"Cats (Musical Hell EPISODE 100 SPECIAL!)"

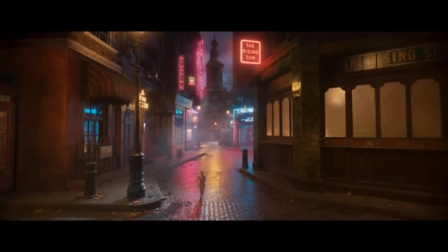996s
All I know is that Francesca Hayward doesn't have near enough oomph for a Lloyd Webber power anthem, even a third tier one.
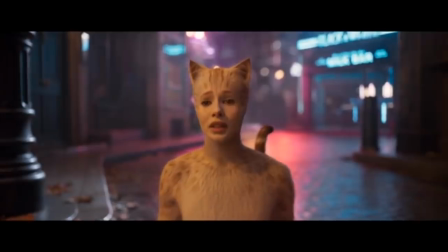1003s All that I wanted was to be wanted.
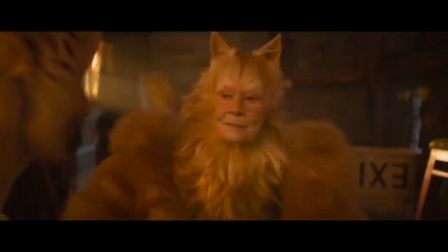1011s
So, the bad news is we've come to another point in the movie when what can
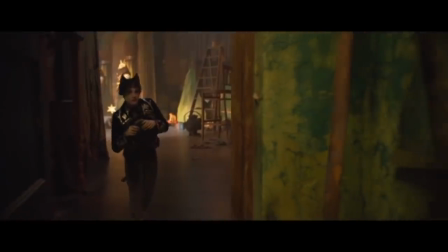1015s
charitably be called the plot more or less stops so we can watch some more Jellicle auditions.
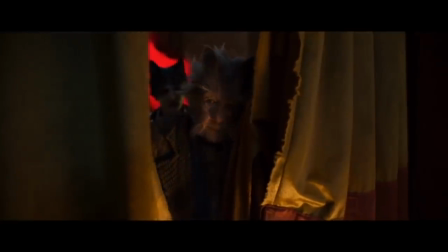1020s
The good news is that the next three numbers are some of the better ones in the movie, even going so far as to be unironically entertaining in places.
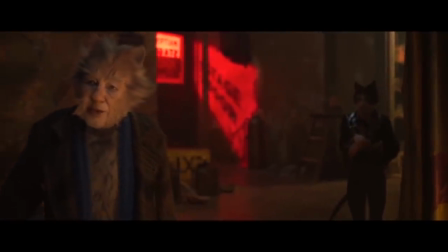1028s
First up is Gus the Theater Cat, which is just Ian McKellen coming out and being Ian McKellen for 5 minutes.
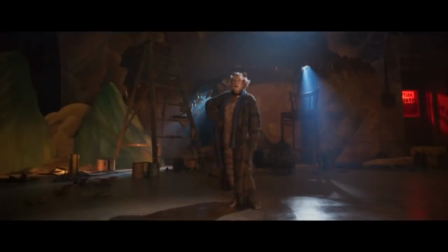1035s And if someone will give me a tooth for lodging, I will tell how I once played a part in East Lynn.
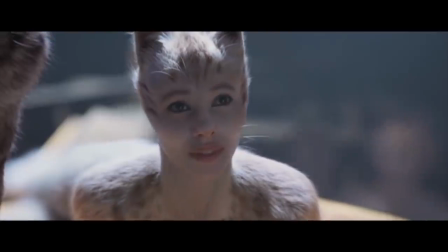1044s
But hey, that's not a bad thing, and Old Deuteronomy approves. Albeit in a rather unorthodox manner.
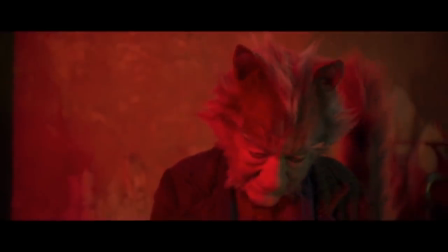1055s
Anyway, Sir Ian has better places to be, so McCavity whisks him away.
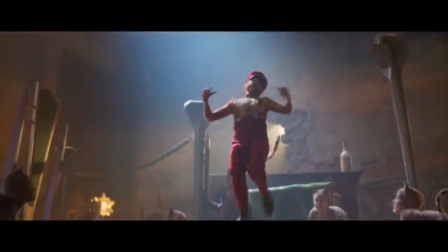1059s
Next we have Skimbleshanks, a trained cat whose song is an absolute bop, and who is played by Stephen McRae,
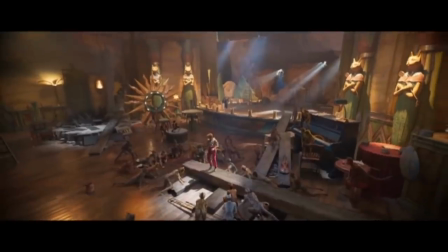1066s
who is blessed with some fantastic tap skills and also the most fabulous set of whiskers in the movie.
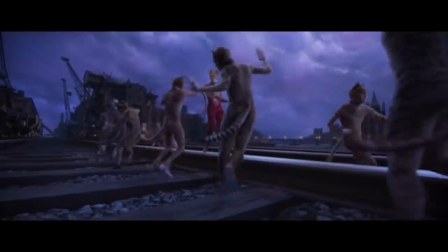1071s
About the only thing wrong here is Hooper not being very good at filming choreography.
You can pay the price, dear Skimbleshanks.
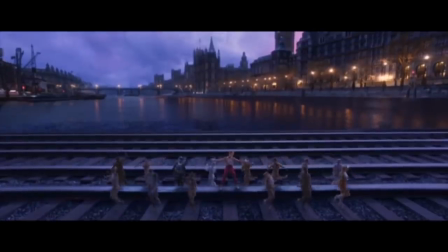1080s I'm a cat that cannot be ignored.
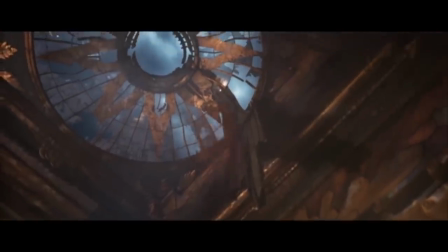1083s
By this point, McCavity is done being sneaky and levitates Skimbleshanks off in front of everybody, possibly because he knows stiff competition when he sees it.
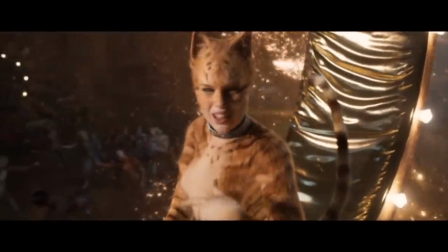1092s
Besides, it's time for his big number, assisted by Taylor Swift and an extraordinary amount of glittery catnip.
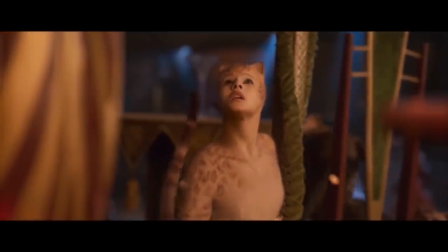1101s McCabot sees a ginger cat. He's very tall and thin.
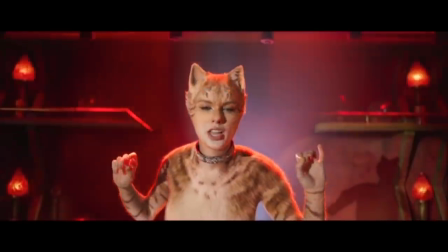1105s You would know him if you saw him, for his eyes are sunken in.
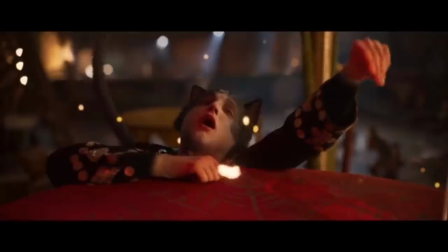1111s
I'm just glad this movie has finally admitted what a drug trip it is.
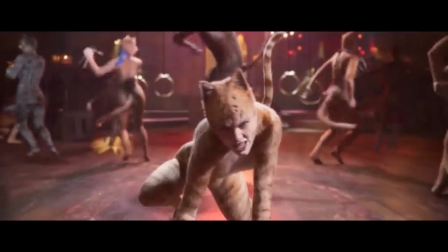1116s
McCavity, whose clothesless appearance is making me think everyone who's fantasized about seeing Idris Elba nude got their wish granted by a cursed monkey's paw,
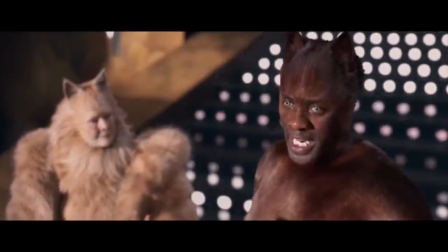1125s
insists on being named the Jellicle Choice by virtue of being the last cat standing.
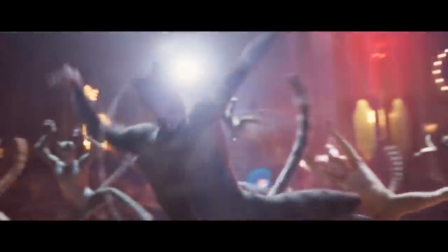1130s
And to be fair, he did have a bitchin' number.
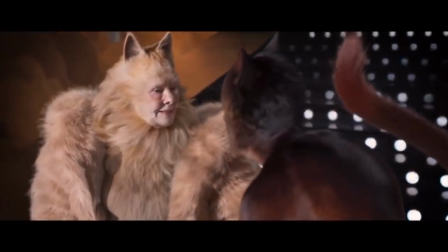1132s
But Deuteronomy refuses, as she judges cats based on what's in their soul and not on production values.
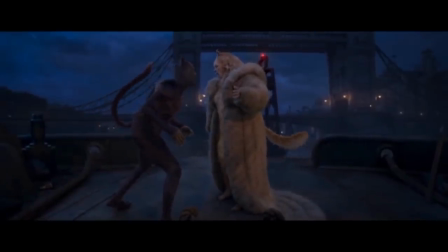1139s
McCavity doesn't take kindly to that and poofs her off to the barge, forcing her to walk the plank if she doesn't grant him heaviside layer privileges.
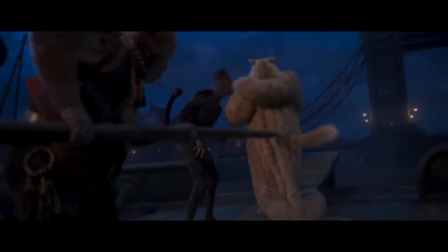1148s
Which, couldn't he have done that from the start?
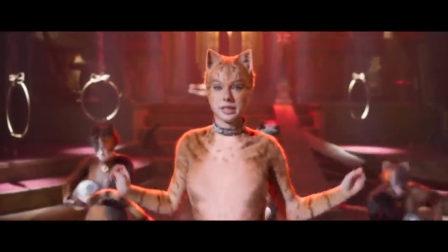1151s
For all this talk of him being a criminal mastermind, he does make a lot of basic villain errors.
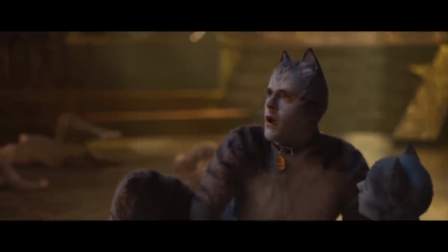1157s
Back in the theater, everyone is coming down from their catnip high and realizing they need to do something to rescue their matriarch.
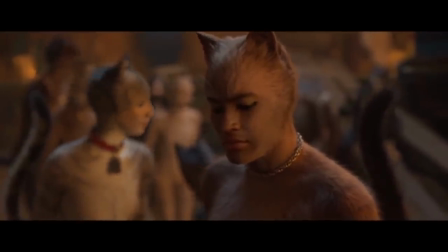1164s
But none of them have any experience with magic. Well, with one exception.
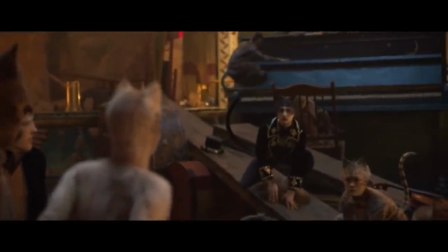1170s You're a magician.
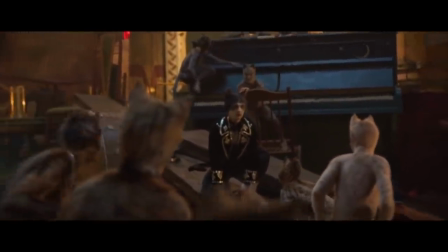1174s What?
The pressure is making Mistopheles extremely anxious,
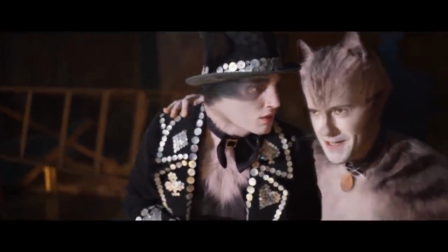1178s
so the other cats decide to boost his confidence, how else, with a song and sin number 7, Mr. Mistopheles.
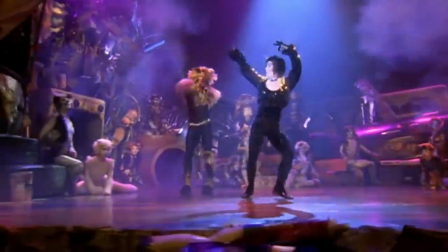1186s
This is one of those Lloyd Webber songs that gets tedious after about the umpteenth chorus,
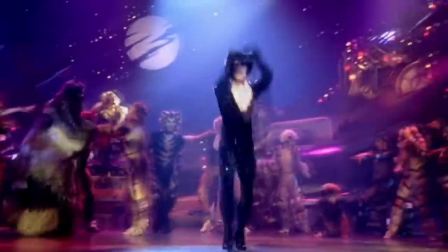1191s
but it's always been something of a guilty pleasure of mine because the brisk pace and featured dance turn make it fun on stage.
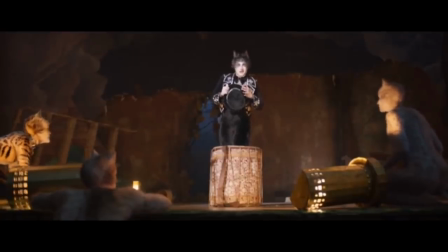1198s
The movie, meanwhile, slows the tempo to an absolute crawl, so you feel every agonizing moment of this song.
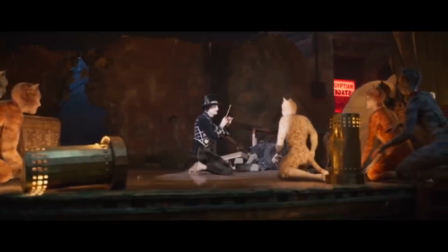1207s
Especially as Mistopheles' failed attempts to poof old Deuteronomy back drag things out even more.
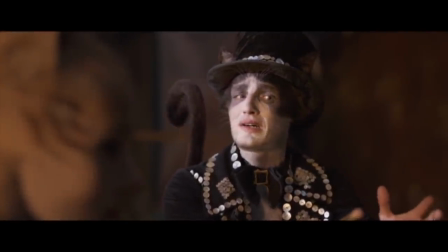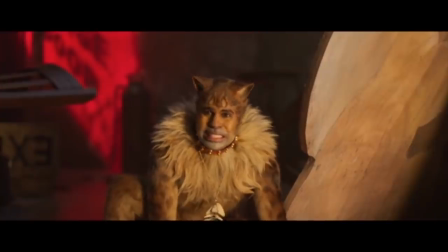1221s It didn't work. Maybe we should sing some more?
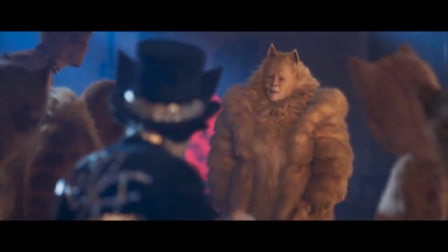1229s
Finally, after about the 50th chorus, old Deuteronomy returns, and we get another 6 choruses in celebration.
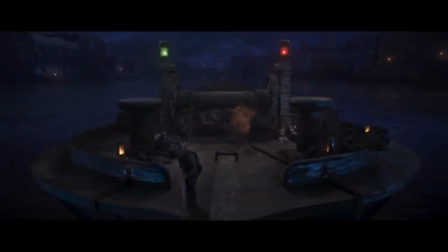1236s
Meanwhile, things are falling apart from a cavity as his other captives use their
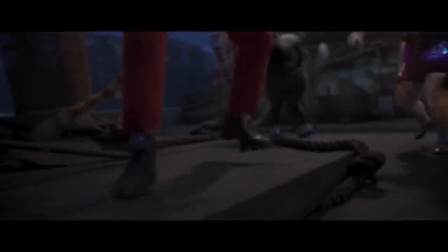1241s
talents to free themselves and force Growl Tiger into the drink.